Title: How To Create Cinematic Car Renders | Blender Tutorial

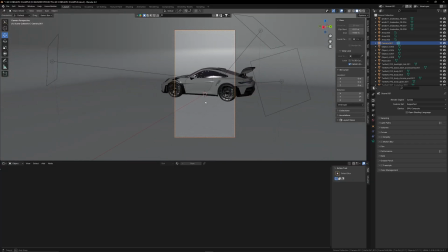(11:07)
Now when you move around your cursor it'll actually move the camera around so you can position this to however you want it to be and let's go ahead
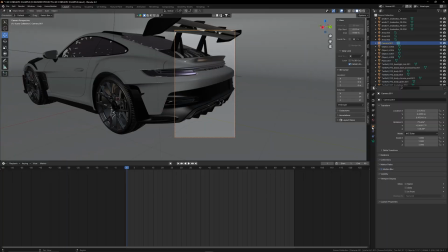(11:14)
into that camera making sure that you have the camera actually selected or you actually want to go into the object here and for all of the location and rotation properties you want to set a keyframe at the start of your timeline then go to the very end so for me it's at
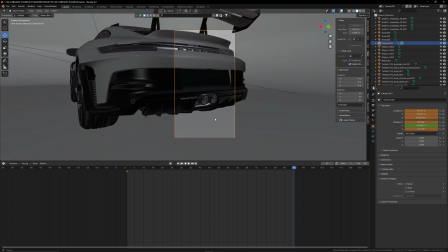(11:29)
90 you then want to move this camera around to your end keyframe and then once again select all those keyframes just so you make sure it
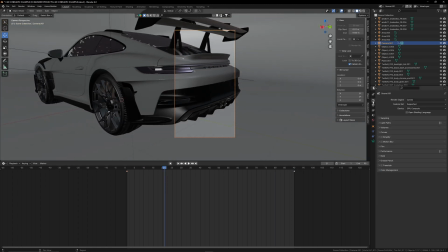(11:37)
actually saves those position properties almost forgot but back in this render properties here you want to make sure you have motion blur enabled
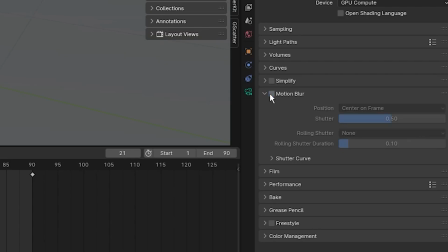(11:43)
this will just add like it says motion blur but I mean I guess you could have it off if you want but I just think motion blur makes it look
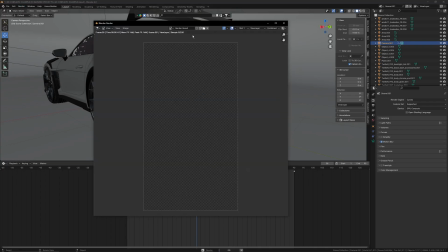(11:50)
a lot more realistic now I'm going to go up to render and click render image to get a quick little view of what this render is going to look like
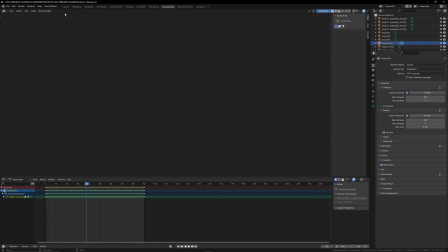(11:57)
so from here what I actually like to do is go into the compositing tab make sure the use nose is on and I'm going to add a few different nodes here I'm going to add first off the viewer node so I can actually see what I'm changing change this onto
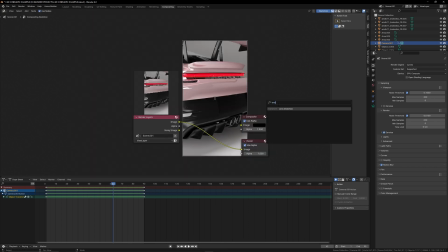(12:12)
that viewer node so I'm going to click shift a to add a new node search up lens distortion drag this into our nodes here so it's from image to image and image out to the image to this viewer here so I'm going to go ahead and change this first value to negative 0.01 and then I'm going to change the second value here to 0.01 as you it adds a bit of a like rgb distortion around the
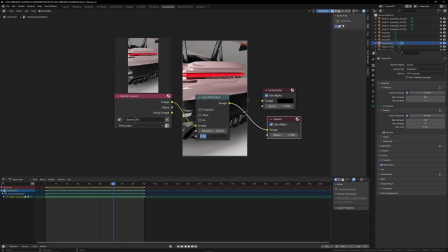(12:35)
edges you can up this value if you want like 0.03 once you're done messing around with those settings you want to make sure that your output
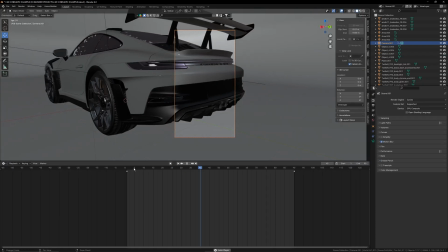(12:42)
is actually back onto your composite node here and once you're happy with how everything looks you can then go ahead and go back into this render
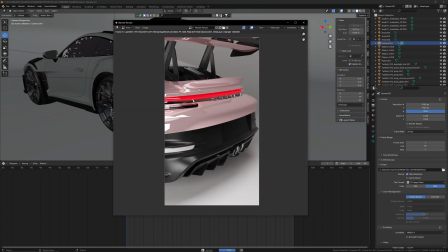(12:49)
tab and click render animation and from here it will just start rendering out each frame one by one and as you can see up here it is going to tell you the different stats so the last frame took 17.9 seconds to render out which means if you calculate that 17 seconds times
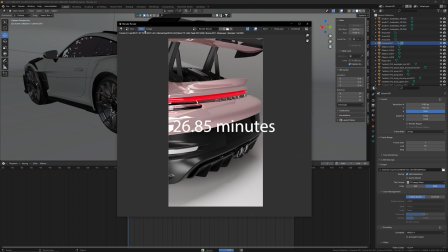(13:04)
90 that's whatever's on screen here I can't do the math right now but that's kind of a quick way to figure out how long each render is going to take so I guess I'll see you guys when this is done rendering out so
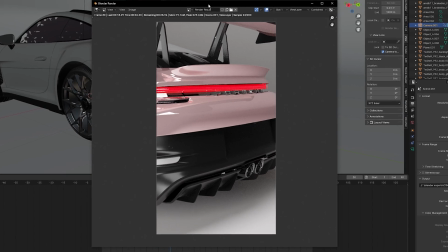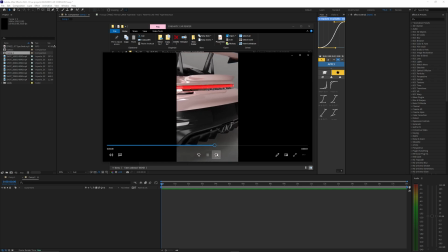(13:22)
once your video is rendered out you should have a video file like this I went ahead and stopped my video render halfway through around like 40 frames because I didn't want to wait the whole entire time to finish this video. So I just have a few seconds, actually not even a few. I think this is literally one second worth of a render here.
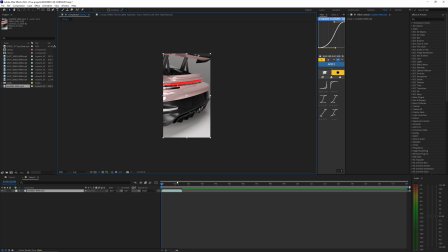(13:39)
So what I'm going to do is bring this into After Effects. Obviously, you can bring this into whatever software you like, but I'm just going to be using After Effects here. And what I like to do is add some color grading, grain, and sometimes a vignette. So the easiest way to do this in After Effects is creating a few different adjustment layers. On this first layer, I'm going to add a LUT to this.
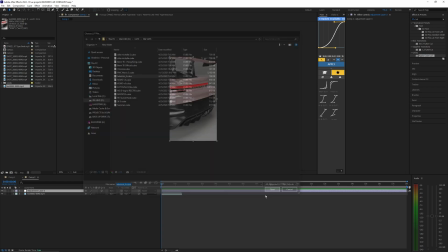(13:58)
So like color LUT, I'm just going to add one of my LUTs here, and this is way too strong. So I'm going to bring down the opacity down to like 40% and then create another adjustment layer. This time I'm going to use some grain. So adding on this add grain here, change the preview to final output.
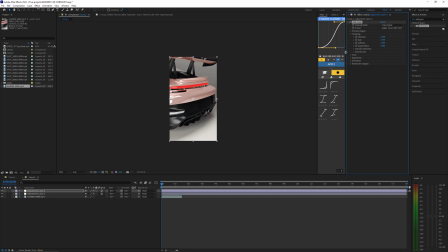(14:16)
I'm going to change this preset to the Kodak Vision 500 and then bring the intensity down to like 0.5.
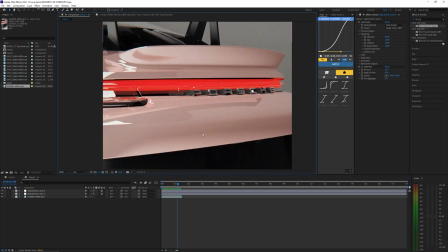(14:22)
And then let's add a vignette to this. and if I zoom in here onto the shot you can kind of see it just adds in a bit more natural
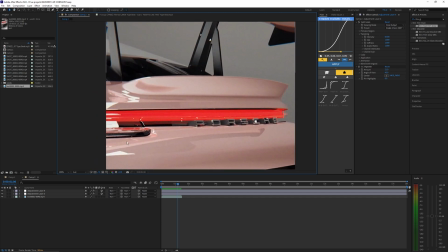(14:29)
grain to the image and the colors just help bring everything together as I toggle these adjustment layers on and off this is the before and then that's the after it just looked way too sharp and artificial without the grain and other layers so bringing
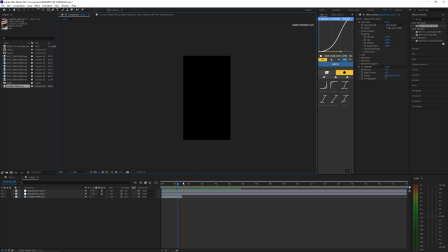(14:45)
on that little bit of subtle grain and that color grade really helps bring everything together and yeah from there you basically just want to keep doing the same process and rendering out different
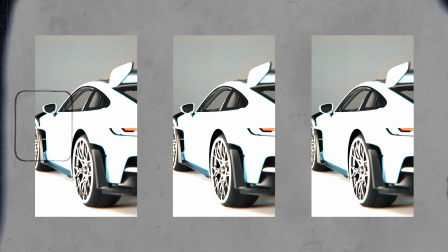(14:54)
animations different shots and compile your own little cinematic video so this was helpful for you guys then make sure to drop a like and subscribe to my channel and i'll see you guys on the next one